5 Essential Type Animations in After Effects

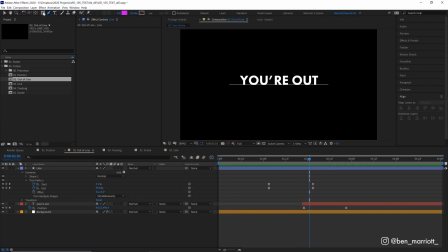4:09 And now let's reveal our text coming out of this line. So let's select our rectangle tool, and we just want to make sure that it has a fill.
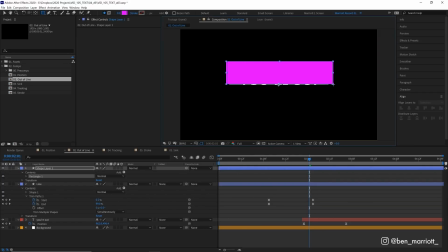4:15 And I'm just going to draw loosely over the top of our letter where we want it to be visible at the end, and just align the bottom with our line. There we are. And let's rename that matte. And let's just drag that over our type layer. And then we want to select our type layer and on its track matte, which is this panel down here.
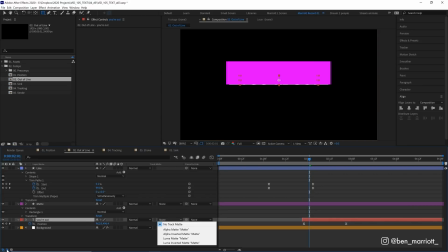4:33 And if you can't see this, you can toggle that on and off by clicking down here in the bottom left.
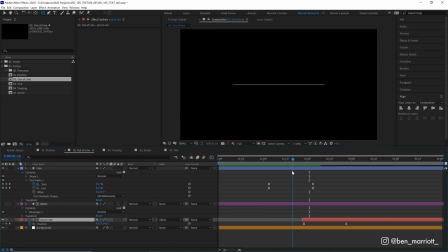4:38 And we want to change its track matte from none to alpha matte. And now we can see that text is only visible where our matte is drawn.
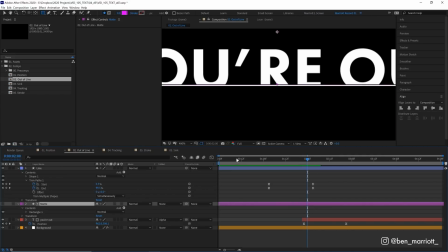4:45 And we can see there's a very slight gap where it's revealed as well. So if we just grab our matte layer and just nudge it downwards, that should fix that.
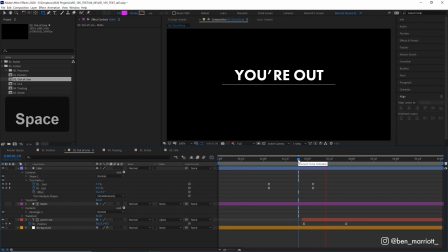4:52 Great. Now our text is coming out of our line, and I'm going to adjust where it comes out by moving our line to the left. because I want it to pop out just when there is enough of our line drawn. There we are. We don't want it popping out too early, like here. So about here is good.
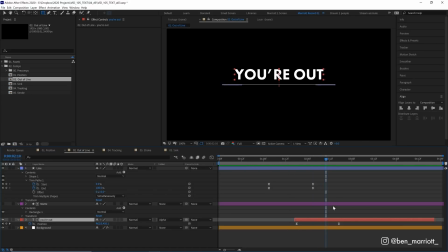5:08 Wonderful. Now we can quickly add some more text coming out of the bottom by selecting our text layer and our matte layer and duplicating them with Control or Command D. Let's open up the keyframes from our text layer, and at its end position, let's drag this one underneath, and let's change its track matte from alpha matte to alpha inverted matte.
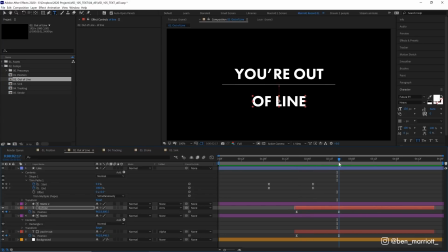5:27 And let's change the type. Oh, this one's going way too far. Let's nudge that up a bit.
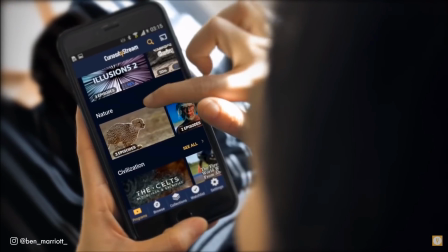5:32 There, done. This video is brought to you by CuriosityStream, a subscription service that offers thousands of documentaries and non-fiction titles,
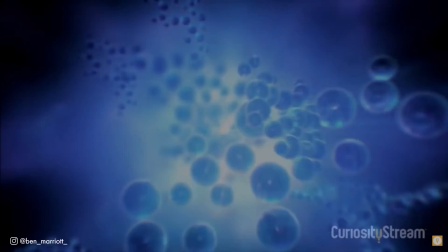5:40 including exclusive originals, with new titles added weekly. They've got everything from quantum mechanics to crocodile mechanics,
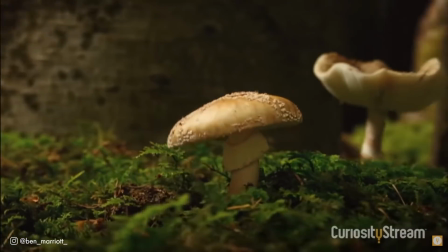5:48 with tons of great nature documentaries, which are awesome for animation inspiration and reference.
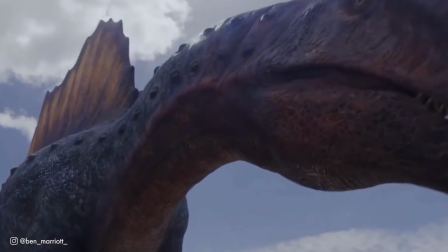5:56 And you know I love dinosaurs, so my first priority was seeing if the dinos were good.
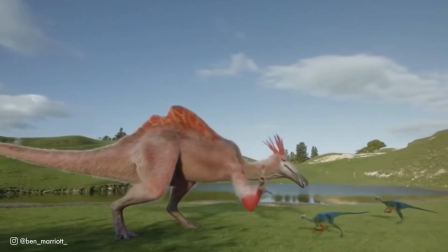6:00 And yes, the dinos are good. Amazing Dino World in particular is an awesome series that has beautiful animation and
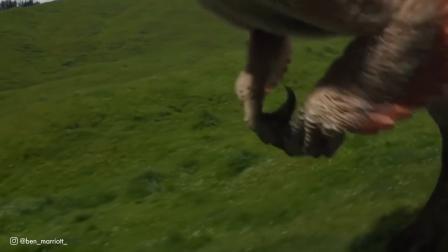6:07 rendering with great up-to-date designs with feather-covered dinos that look amazing.
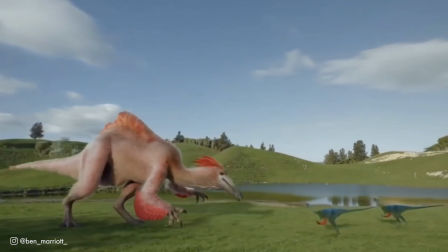6:14 Get unlimited access starting at just $2.99 a month or $19.99 a year.
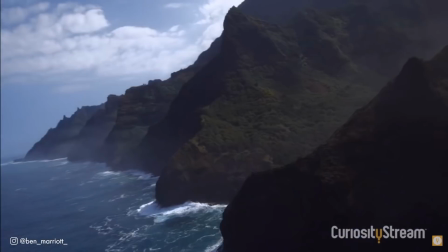6:19 That is ridiculously affordable and probably the best deal out there for any streaming service.
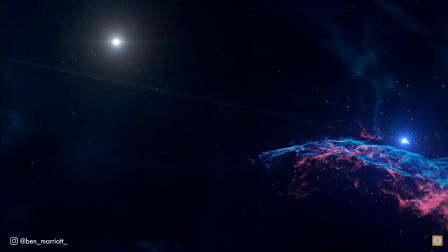6:24 And just for you, the first 30 days are completely free if you sign up at
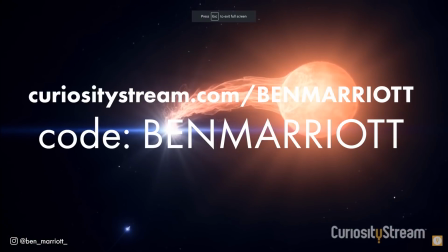6:30 curiositystream.com/BENMARRIOTT and use the promo code BENMARRIOTT during the sign-up process. Now for this syncing type effect.
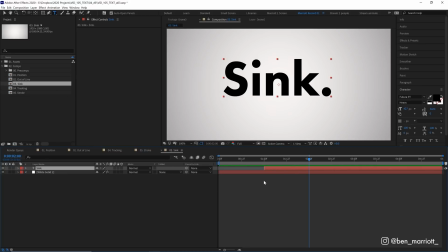6:36 Let's start with a text layer with no keyframes or effects, and we want to keyframe its scale at 100%. So let's keyframe that here, and then at the start, we're going to increase its scale to 104%. We don't need to animate it much. Subtlety is going to help a lot with this one.
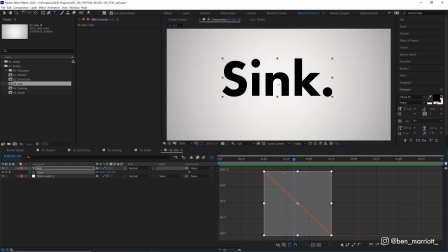6:52 Now let's select those keyframes, go into the graph editor, and easy ease those keyframes, which you can do in the graph editor just by clicking down here. And I want to make sure we're in the value graph where we can get the sharpest easing, and drag this handle down and this handle over to the left. So now it's at its maximum speed at the start, and again eases into that final position.
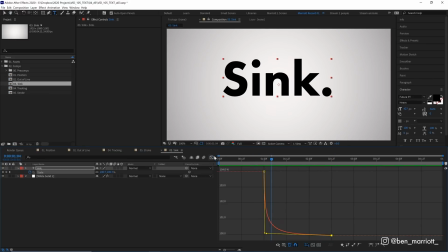7:10 And this is a great subtle way to add impact to text just appearing. And we can also pair that with the Gaussian blur effect. And now we've got an added bit of dimension where it feels like it's going into focus as it animates on.
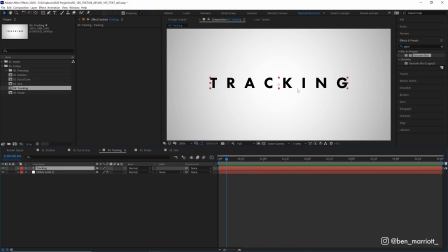7:23 Now to tracking. Now tracking is the distance between all of your characters, all of your glyphs in your text. And we can change that by going to character and seeing the tracking amount here. Now ours is set really high at the moment to 600. The default is 0. But having really wide tracking is kind of, you know, looks a bit fancy and cinematic.
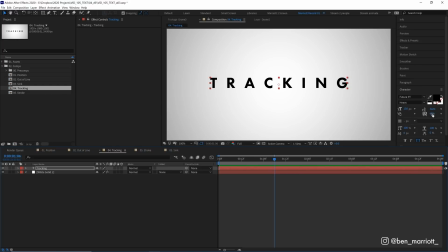7:42 But we can't really keyframe this property and we want to increase it. So how we do that is by opening up our text options and selecting Animate Tracking, which opens up a text animator down here. And we just need to keyframe the tracking amount. And let's drag that keyframe right to the start.
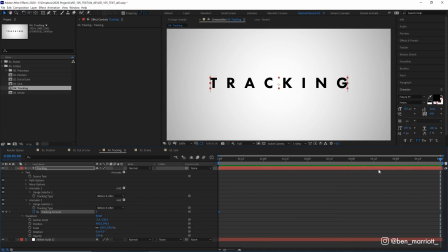7:59 And then at the end of our animation, which is about 5 seconds later, let's increase that tracking amount to 30. Now this doesn't overwrite our tracking information over here. It's still tracked to a value of 600 here, 600 points, but this is adding on top.
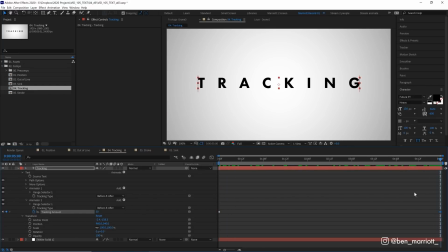8:14 So at the start it's 0, so it's 600, and then it goes to 630, or maybe it's adding 30% on top of that. Anyway, it stacks on top of your value that you've got here. So now we have a pretty subtle animation here, and it's just a bit more interesting than scaling up your text, I find. And hopefully it looks very cinematic. They use this a lot in film trailers, so look out for it at the end when they announce the title of the movie.
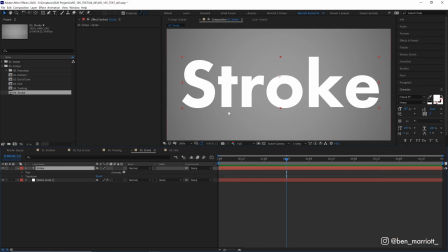8:34 Now let's animate some type with a really elegant stroke. Now we're starting with a type just with a white fill, and to get a stroke on it, we can change that over here in the character panel. And we've got our fill color here and our stroke color. And if we click this arrow, we can sort by fill and stroke color.
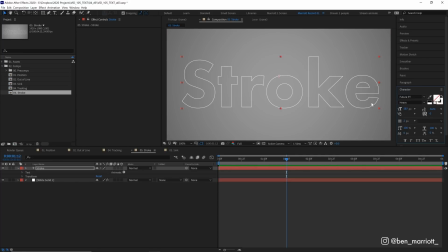8:48 So now it has no fill and a white stroke. Now it's good to keep your stroke pretty small. I think 1, 2, to maybe 4 is about enough, because when you increase your stroke, it's adding to the shape of your letters, to your glyphs, in a way that they weren't designed for.
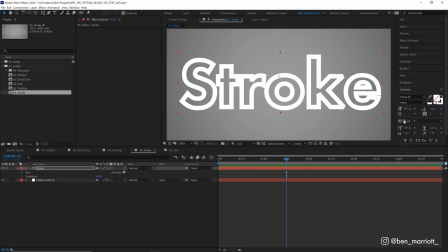9:04 And you can see that with the corners here of the K and the R. So once it gets pretty large, it gets pretty funky and doesn't look that great.
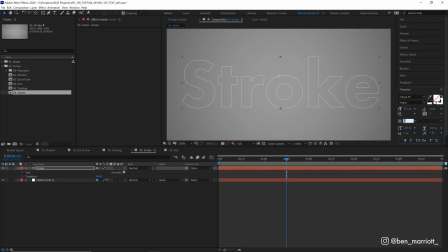9:11 So keep it pretty thin compared to the size of your text. I think 2 points works great here. And now let's add a little something to the fill of our layers as well. So I'm going to duplicate this text layer with Control plus D. And on our layer underneath it, I'm going to swap back our stroke and fill.
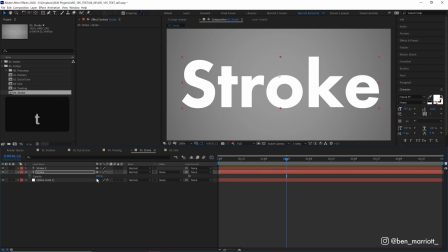9:26 So now it is filled white. And let's turn its opacity down, maybe 35%. And we want to make a nice gradient. So I'm going to select our rectangle tool and then just draw over the bottom half of our stroke effect.
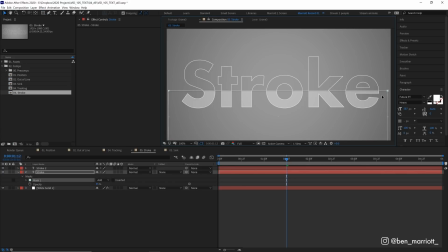9:39 Actually, let's double click and move that down so it's a bit closer to halfway. Let's zoom out and maybe expand this.
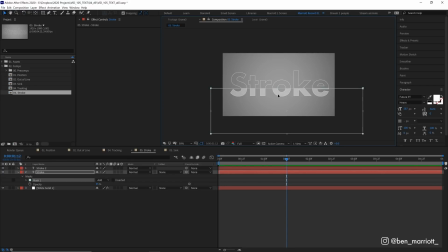9:45 There we are. Now to add a smooth gradient, we're going to press F on our keyboard to bring up our mask feather. And if we increase this a fair bit to maybe 400, let's increase that a lot. That's quite a gradual gradient. And there we have that across the fill of our text. And we can animate this by animating its mask path.
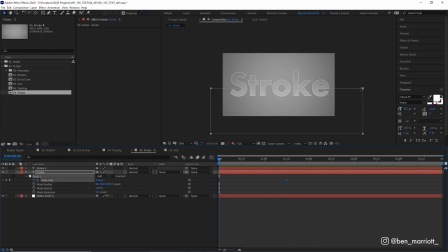10:03 So if we keyframe that here, then at the start, double click our mask and just drag that down. So now if we play it back, we have this sort of sunrise gradient coming up from the bottom of our text. And that can be really good to add just a subtle animation when you need some text on screen and you want it to look, you know, nice and elegant.
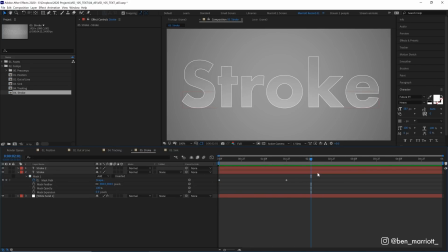10:20 But what happens when the client comes back and says, hey, we need to change the text on this? So you think, no problem. You double click, open your text box, and you type in the new text. New. But that only affects one layer. The layer underneath with the fill is still says stroke, and it looks like an awful mess.
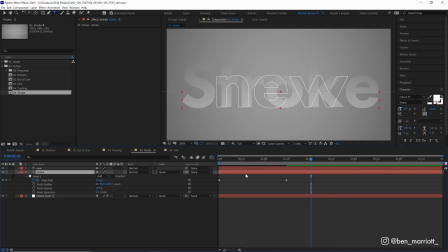10:35 Now, we could just go in, copy and paste, or retype that word on our second layer, but we don't know when our client's gonna come back with more feedback. I want to change the text again. Or you might have an effect with lots and lots of layers, and that might be more inconvenient than with just two layers. So there's a really easy way to link the text here.
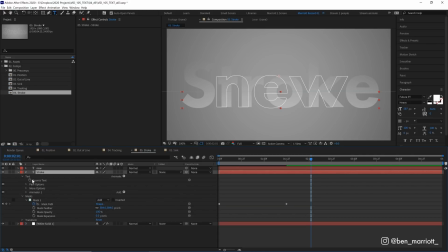10:52 And what we do is we open up our text properties, open up text, and we want to find text source for both of our layers.
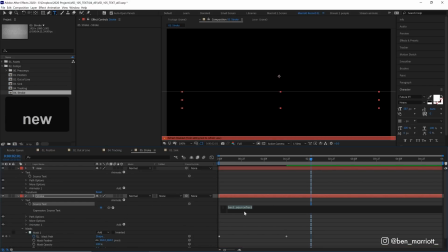10:59 And we want to alt or option click the stopwatch to bring up our expressions window, but we're not typing any expressions, oh no. We're grabbing the pick whip, not the pick whip over here for our layer properties, but for this source text property,
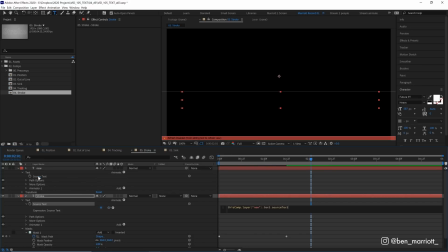11:11 we're going to grab the pick whip and drag it over to the source text of the layer on top. And as we release that, and let me click out, both texts are now aligned.
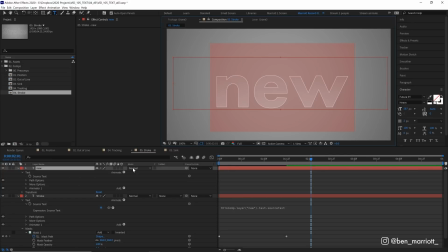11:20 This source text is linked to the top one with an expression. So now when we retype anything up here, it changes on both layers.
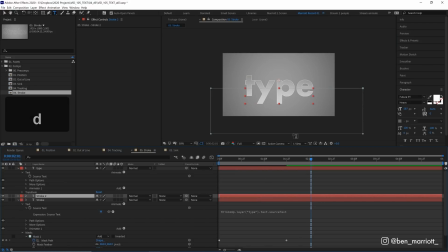11:27 And we can duplicate this bottom layer to our heart's content and rechange the type again. And now all of those layers are all linked to whatever we type here. That comes in handy a lot if you've got more adventurous effects with lots and lots of layers.
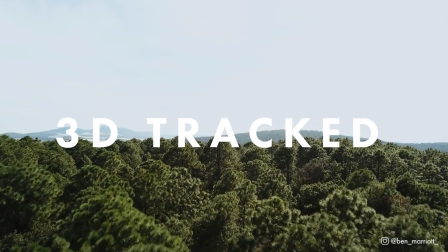11:39 Now I've got a follow-up video to this with 5 more essential text effects to take your motion graphics to the next level coming out very soon.
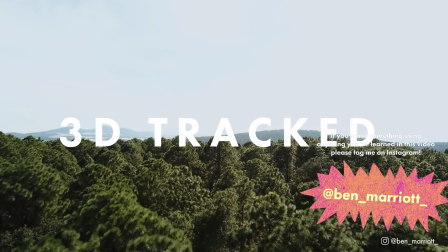11:46 So make sure you subscribe so you don't miss out on that one. I hope this was helpful. If you'd like to learn animation and motion design techniques, I've got a playlist of some of the best tutorials on this channel for you to take a look at. I'll see you in the next one.